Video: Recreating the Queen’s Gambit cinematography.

And this isn't something they overlooked, since many close-ups are focused on a character's eyes, mostly Beth Harmon. And we can notice that Beth has a huge amount of eye white, making it way easier for us to connect to her. Furthermore, as Beth gets older, she has whiter eyes, or her makeups make her eyes stand out more, which makes it even better.
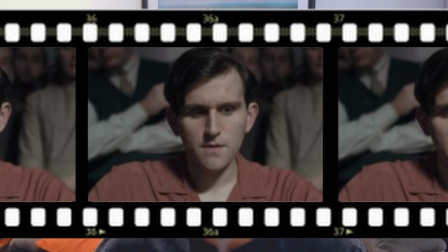273s
On the other hand, Baltic has really small and shady eyes, which makes it harder for the audience to connect him. This makes sense, since at this part of the story, Baltic is the antagonist. Later in the story, when we start to appreciate him, he has a bit whiter eyes. We also see a sparkle in his eyes, which makes him seem really human, more than Beth ever was in the majority of the show.
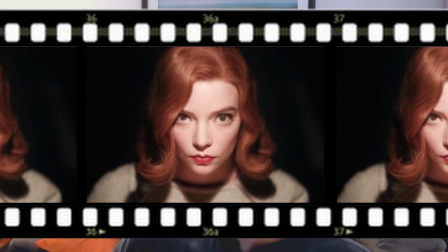299s
since we rarely ever see sparkle in her eyes. This portrays his will to give up on chess. Giving up is a really human action. On the contrary to Beth's action of keep on keeping on going despite she gets more destructive each time. And we can see that at this point of the story, Beth rarely has sparkle in her eyes, since her behavior is way more robotic. At some point, we see a tiny spark in her eyes,
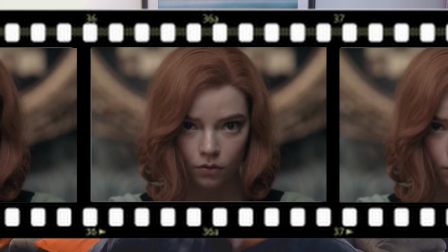330s
and this is when she starts doubting herself and thinking she will lose. And finally, she has clear sparks in her eyes at the end of the story, when she's finally at peace. Last but not least, the Queen's Gambit has stunning and very cinematic visuals. They did this through many techniques,
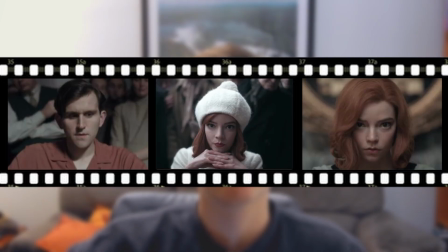351s
and one that was the most obvious to me was the way they use really soft lighting to light characters' faces. This makes the face way more appealing, easier to look at, and the light looks really natural since the light source are often established in the shot beforehand. For example, we often see lamps or windows in the shots, which makes us understand how the characters are lit up and where these lights come from. Also, like many movies portraying this time period, The Queen's Gambit uses a lot of smoke machines to portray how they used to smoke inside, but also it gives a nice depth to the shot, and it also allows cool tricks with light. So let's get to work.
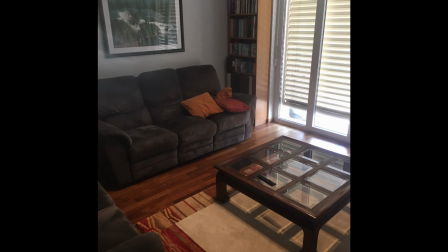397s
So the first thing I did is prepare my setup. My living room went from this to this.
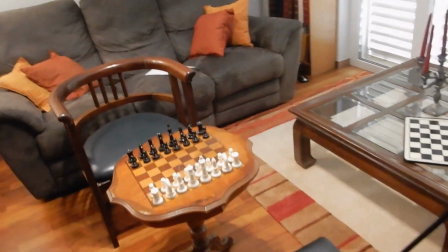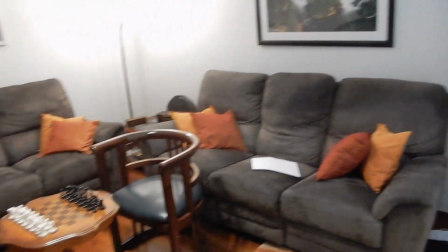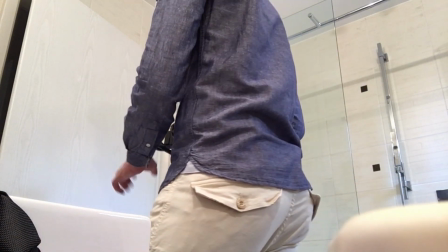413s
Then there was this shot I was trying to do with the mirror, with me facing the mirror and seeing myself,
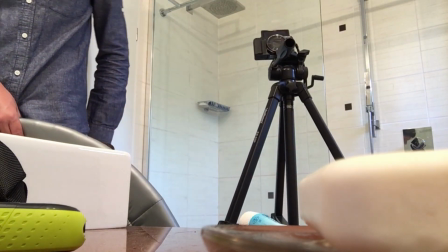420s
but it didn't get quite the look I wanted, so I brought something to elevate my tripod.
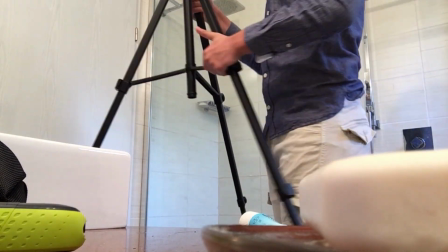427s
But it still wasn't as good as I wanted. Reflection in the mirror to be a bit taller than I was.
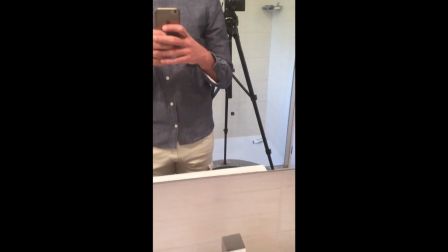434s
But it didn't work, so I kind of gave up on this one. Then I tried to create a claustrophobic shot like we saw earlier.
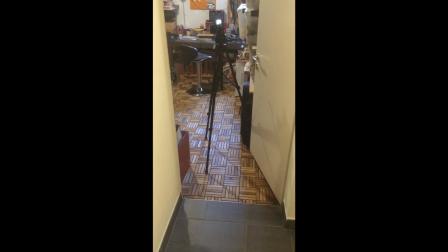445s
So I tried using the corridor to make it, but it wasn't claustrophobic enough. So I put it behind a door to make it even more.
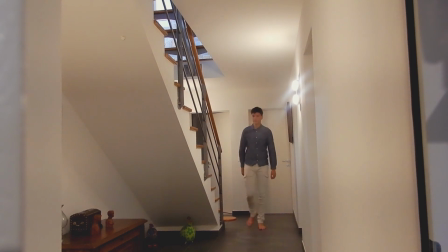453s
It ended up okay, it wasn't so claustrophobic, but it still worked.
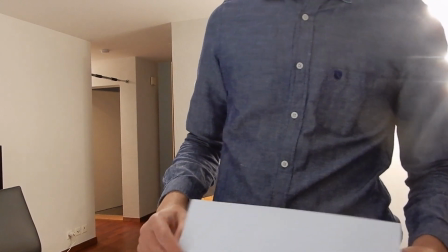458s
When I arrived on the actual set, I set the white balance.
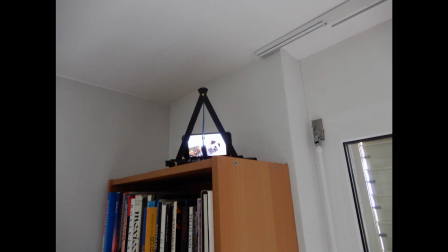463s
After placing my phone in a weird contraption I made, I started to record.
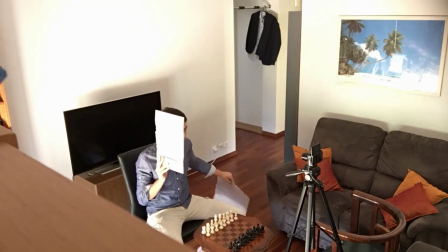467s
Had a bit of difficulty with the light, since I only had a basic lamp to light myself up, and the light from outside.
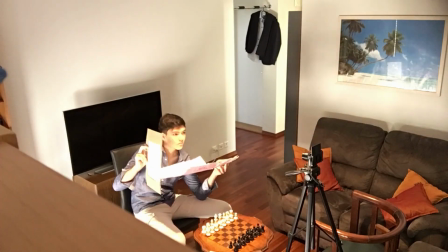475s
So I tried to use my reflector and diffuser to make it look better, since I had a bit too much shade in my eyes.
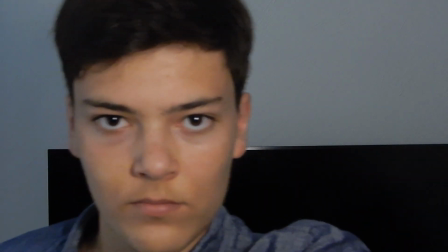481s
And this is why I loved to do close-ups on this short film, because it helped me affect the light and affect things without the audience noticing it, while me still being alone.
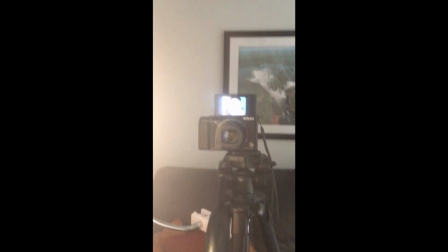493s
It worked pretty well, and I ended up only using my diffuser and not my reflector.
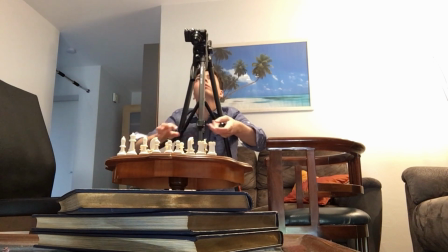499s
There was this shot that I thought was kind of funny, because in the story there was one character giving his king to the other character, but since it was only me, I couldn't just take it from his end, from my end. And so I needed to make this weird shot to see both of our eyes.
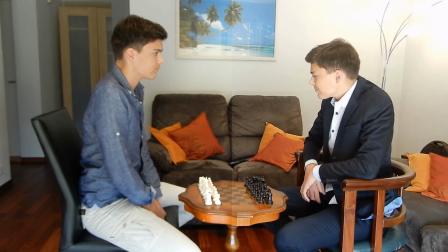517s
Then I did a shit ton of color grading to make my shot look from this to this, and finally to this.
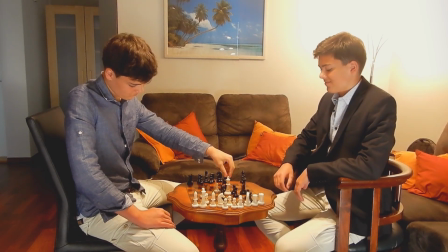522s
I kinda tried to give this red feeling the show has, but I kinda overdid it a lot, but it's fine.
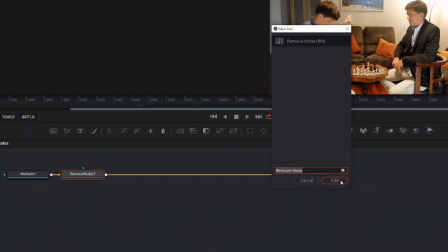528s
Then I went to Fusion and I used the remove noise tool to remove all the noise that was annoying in the shot.
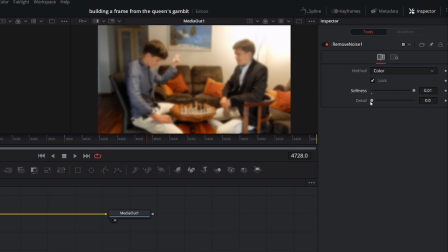536s
And now we're done, and let's see the result.
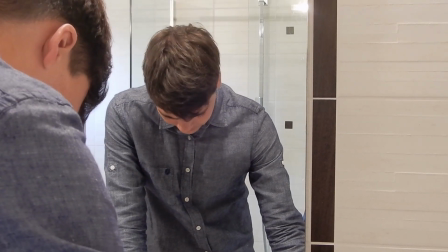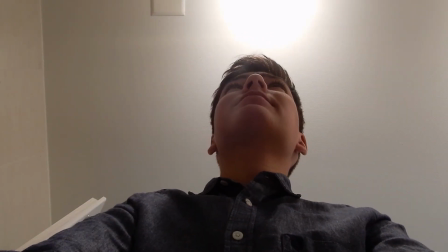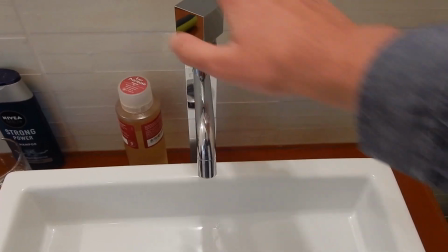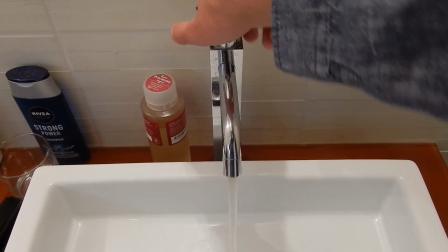564s Thank you.